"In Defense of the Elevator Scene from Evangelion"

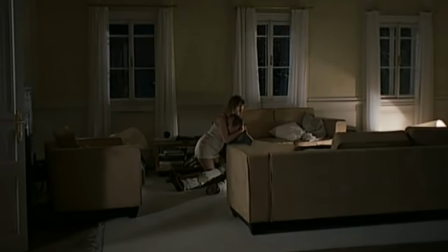Like the child's parents, we're trapped in this awful situation with no cutaways or chance for reprieve.
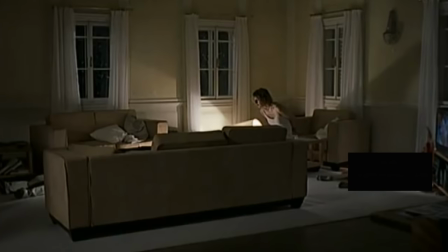And so even though very little actually happens over the course of this scene, there's still a wealth of meaning and directorial intention behind it.
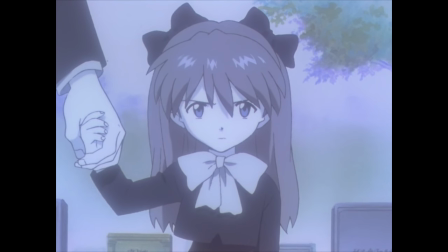See where we're going here. Episode 22 of Evangelion is one of my favourites of the entire series.
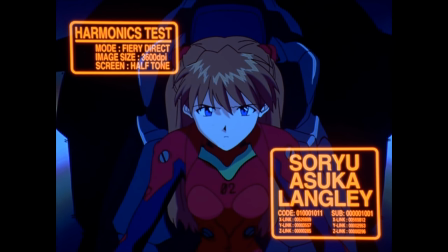The episode focuses nearly exclusively on Asuka and serves as both a turning point for her as well as the complete breakdown of her character.
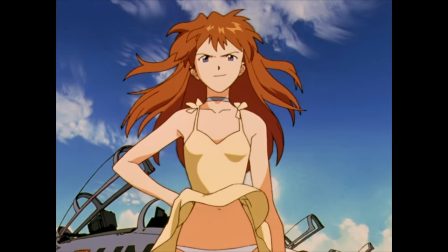Originally introduced into the series as a genius for her skill in piloting mechs, by this point in the story,
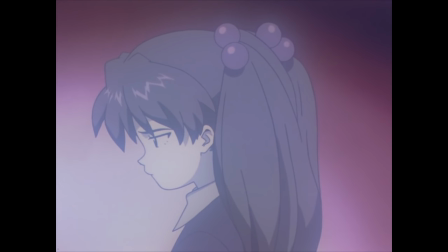Asuka's complicated abusive relationship with her now-dead mother has slowly begun to eat away at her,
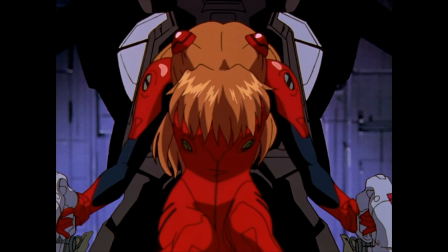and because of this, her ability to control the giant Evangelion units has started to wane,
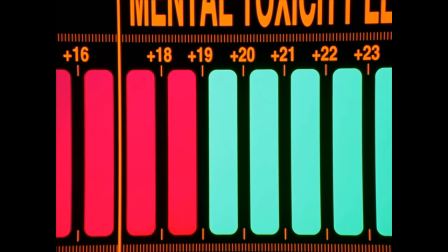causing Asuka's test scores to plummet and fall below Shinji, and even Reis.
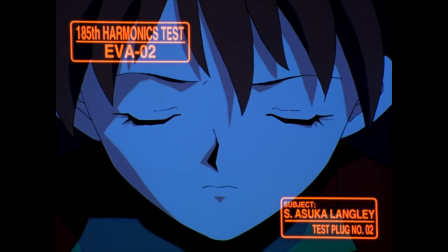And this disgusts Asuka. Despite the fact that there's no direct reward to her outdoing her fellow pilots,
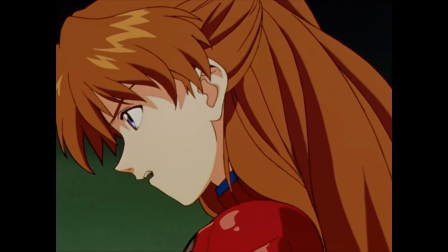she defines herself with the belief that she is better than them, and when that belief gets taken away, it tortures her,
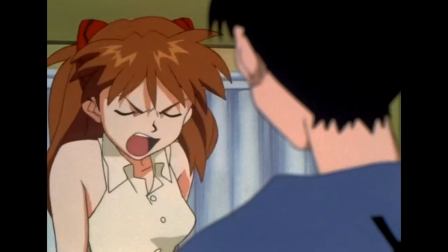and rather than acknowledging her own shortcomings, she turns that self-loathing outward onto Shinji, Masato, and especially Rey.
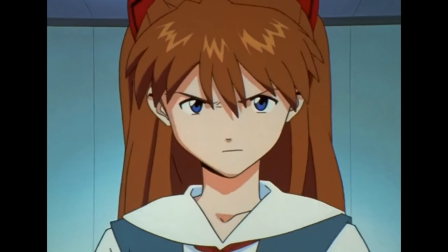And it's all these deeply uncomfortable emotions that hang thick in the air as Asuka steps into the elevator with Rey,
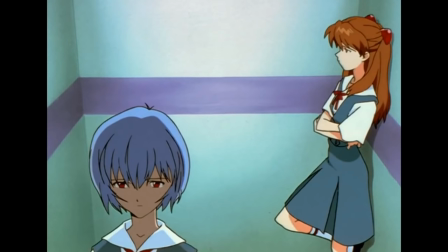and we watch as the two characters endure the disdainful silence. But rather than cut away or focus on close-ups or scene details like he does in almost every other scene of this kind,
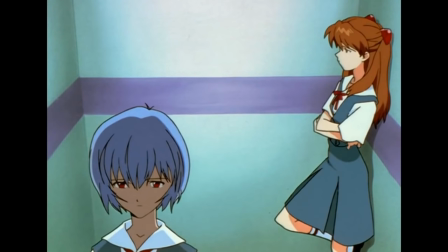Anno holds the camera stationary and in doing so traps us in the deeply uncomfortable silence that exists between the two characters. And he lets us stew in this silence for 53 agonizing seconds,
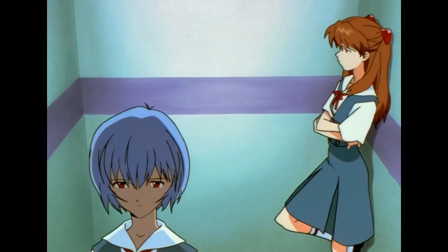creating the very genuine feeling of an actual uncomfortable, awkward moment.
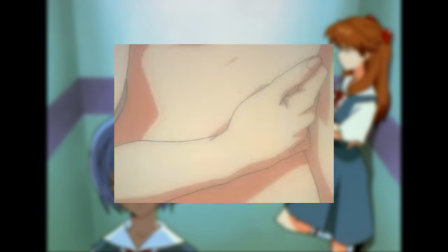And in doing this, making Asuka's feelings of frustration, anger, and hatred feel real and palpable,
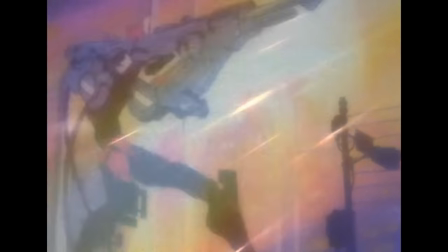which is vital given how this entire episode is about Asuka's mental state and its decline.
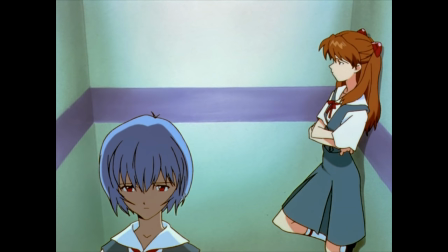Further proof that this was, in fact, Anno's intention is that, aside from a slight head nod,
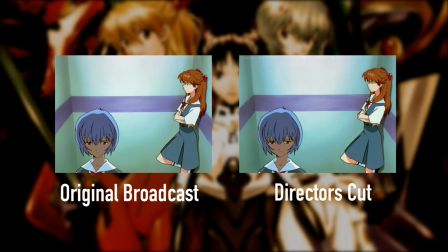the scene remained completely unchanged in the director's cut version of the episode, which ran for a total of 27 minutes and wouldn't have had the same time obligations as the original broadcast version.
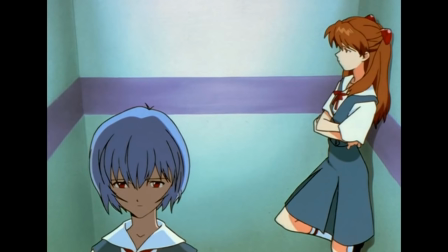But still, Anno chose to keep the scene the same length, most likely because the scene was already functioning exactly as Anno intended.
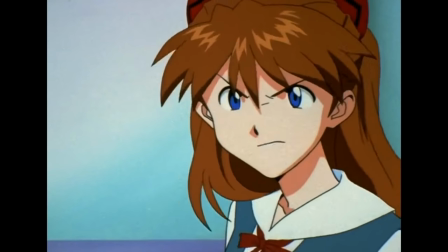All this said, however,
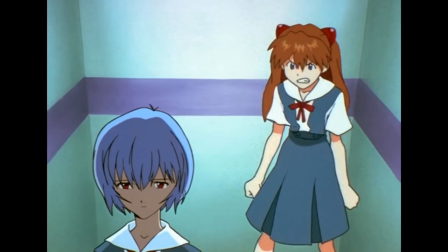one thing I want to make perfectly clear is that it's not like I don't think this shot isn't the result of compromise,
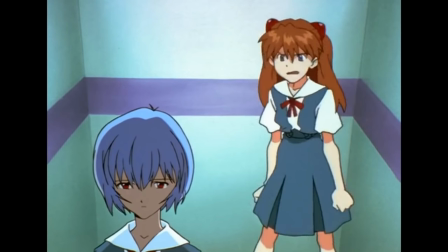I think it absolutely is. I don't think this scene or many others like it in Eva's later episodes would exist
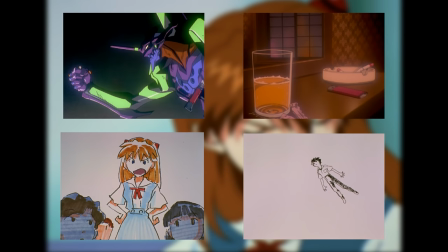if both Anno and the staff at Gainax hadn't faced the problems they did.
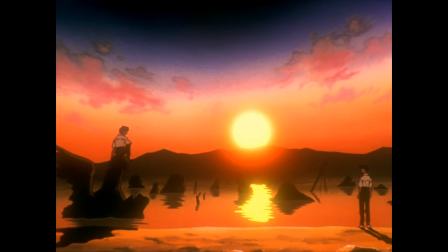But I also don't see why this needs to be seen as a negative.
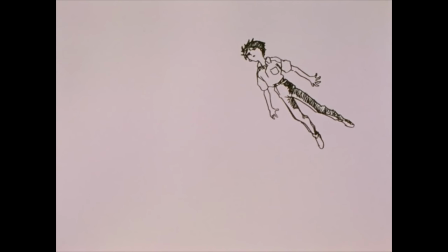I think there's something really special about shots that work with so little and yet strive to convey so much.
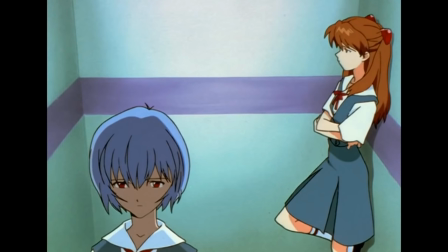Whether it's the self-destructive resentment a character feels for the world around them communicated through a single silent shot,
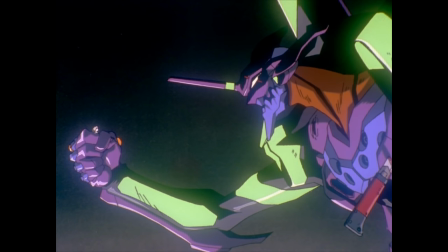a heartbreaking choice between loneliness and annihilation communicated by a simple,
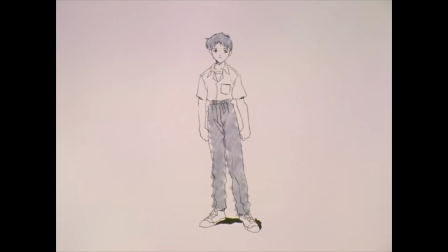still image, or the very core of the human condition depicted in simple, surreal, beautiful sketches.
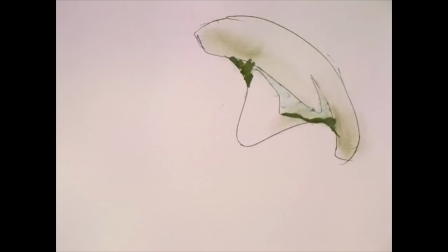It's these imperfections that made Ava feel real, like something that was built by real people in a real studio.
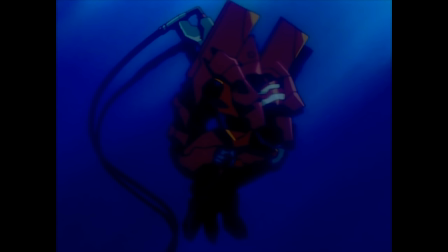This human touch that gave a genuine sense of strife and pain to
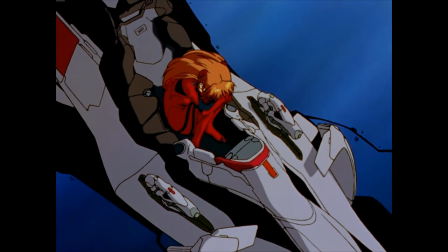a series nearly exclusively about the conveyance of strife and pain.
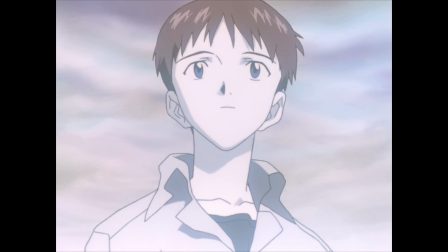And I don't think the limitations that brought about these scenes make them any less important or any less powerful.
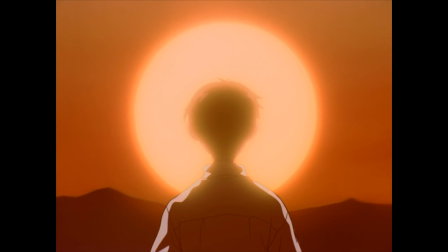Rather, it's in these pauses and imperfections that you can see the personal
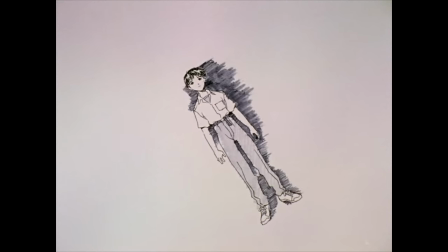struggle of the show's creator and the problems he faced reflected the most clearly.
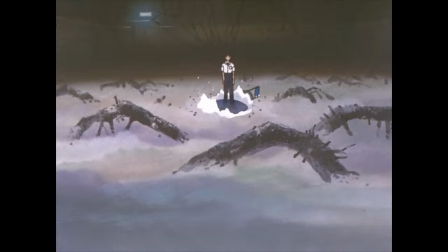And to me, that's what art's all about.